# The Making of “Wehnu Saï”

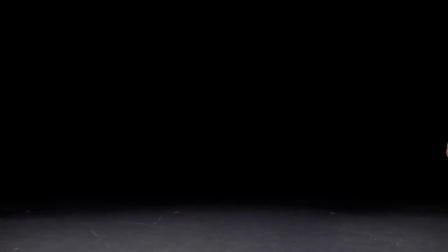2s
As a response to the forced isolation of the pandemic,
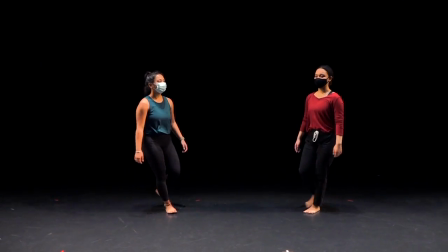6s
we wanted to make a film that would involve the entire dance department at The Ohio State University.
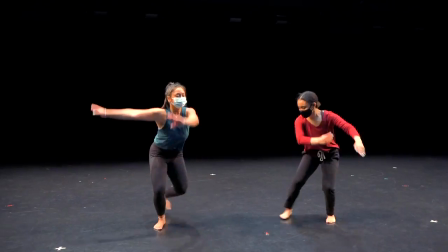13s
But how to do that within quarantine restrictions?
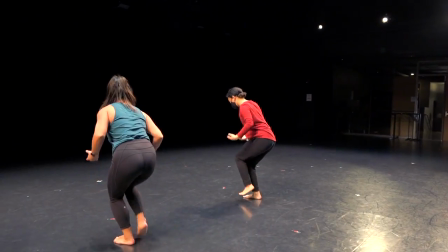17s
My answer was to shoot people individually on green screen and assemble them together
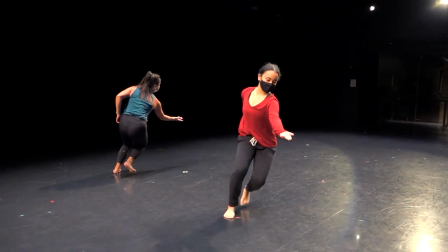23s
using my hyper-match cutting technique that I've developed in the dance film field.
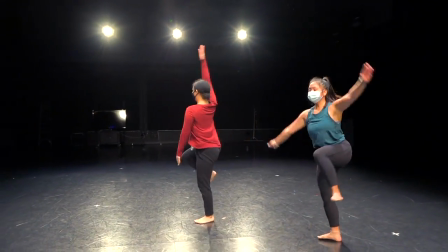30s
What you're watching now is a run-through of the piece of choreography by Mo Martin Jai.
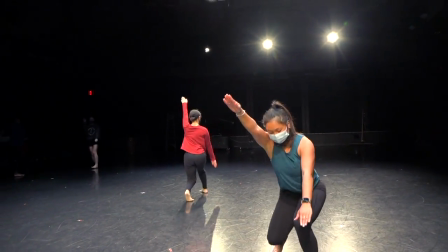36s
It's being shot by one of the five student dance filmmakers who worked on the project.
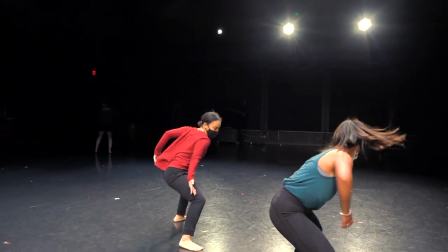43s
This run-through will serve as a positioning template for the green screen
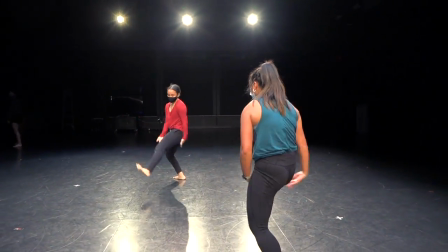49s
footage to replicate the sense of camera movement and three-dimensionality.
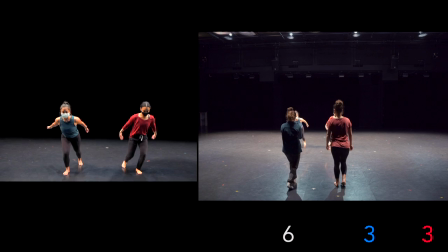56s
On the left side we see what the camera recorded to act as the placeholder and on the right we see the camera movement itself.
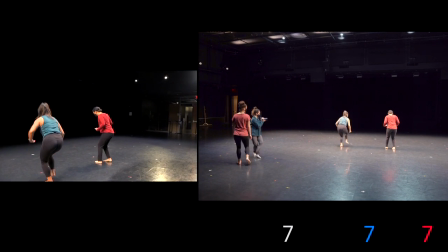65s
This guides us in animating the virtual camera in the 3d environment.
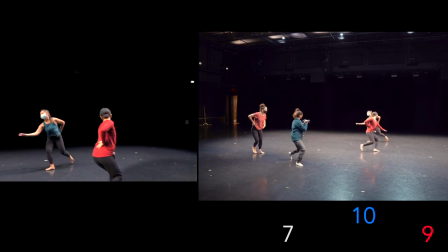71s
The blue and red numbers in the corner are the chunks that the choreography will be broken up into.
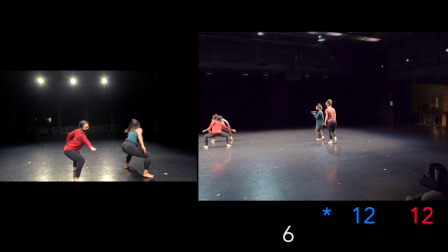78s
The blue number for the dancer in blue, the red number for the dancer in red. One person will do part 13.
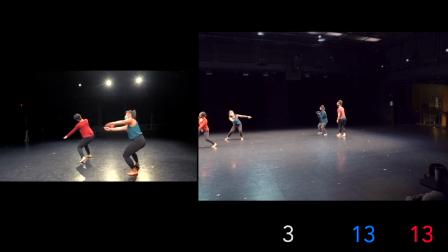84s
One person will do part 14.
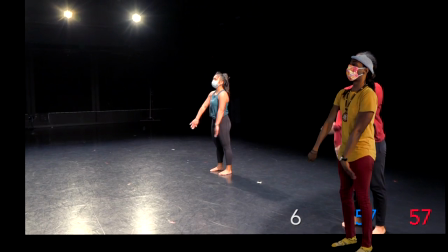87s
And once those are shot on green screen, the clip will be aligned over and replace the run-through footage.
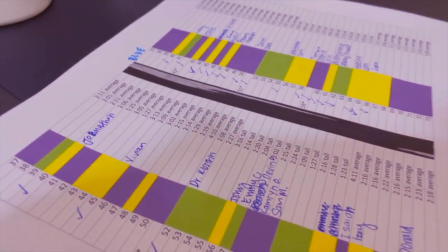96s
So then we had to shoot everyone in the department, students, faculty, and staff.
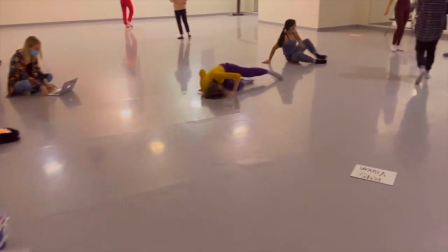102s
Big organizational challenge.
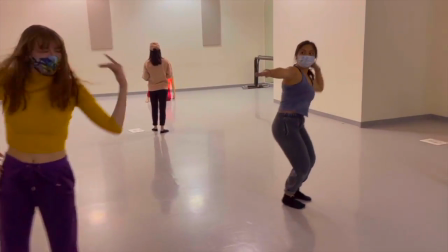105s
In one studio, Momar's cast is teaching the participants their sections while my
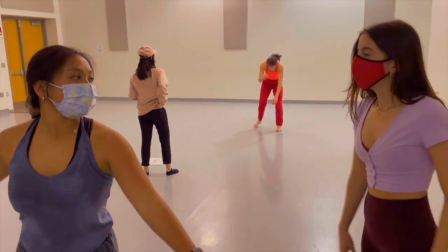112s
filmmakers prep for the phrase and
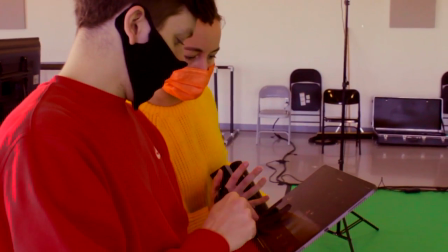120s
then another studio the shoot happens with the filmmakers carefully reviewing the camera movement to replicate it
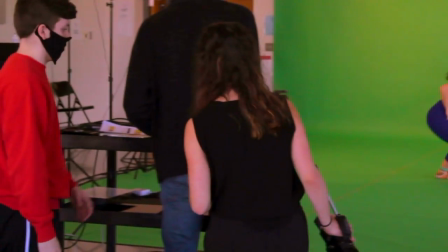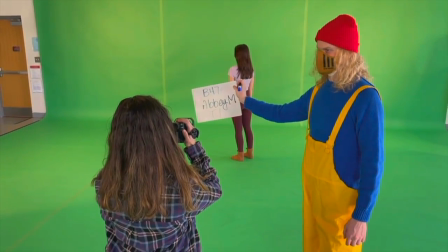132s
here's
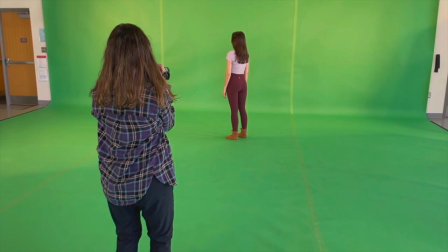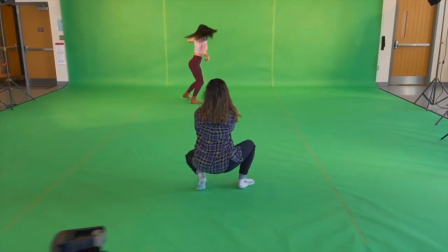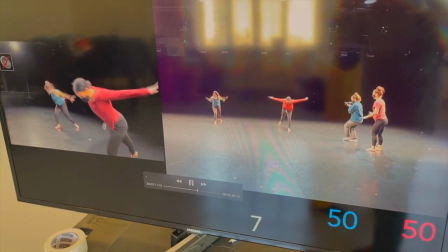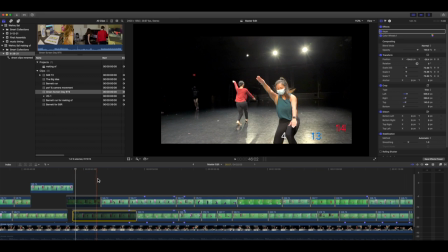156s
the original base footage, and here's the individual green screen elements replacing it.
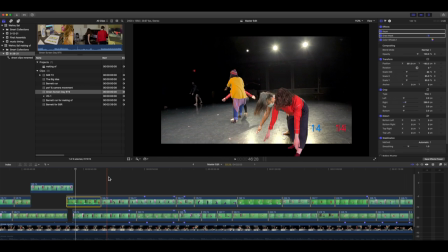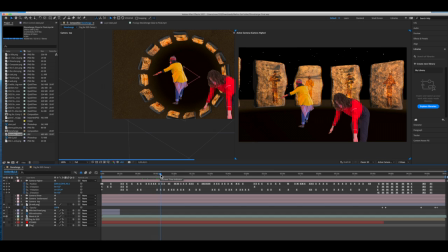171s
That movie is placed in this 3D environment with a virtual camera replicating the original camera movement,
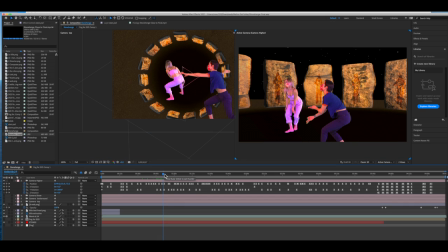178s
so we move around in this world,
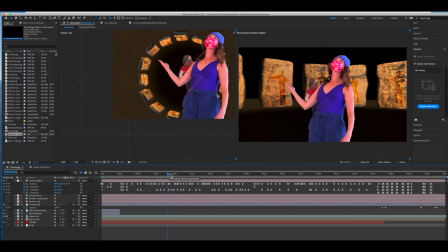180s
giving a sense of spatial orientation that we lose without having the regular spatial cueing from floors and walls.
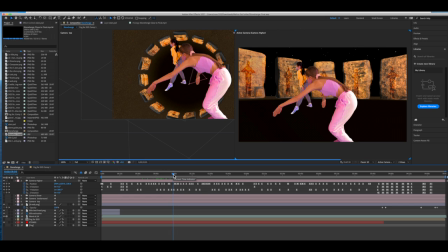190s
And that's how you make Wenu sorry.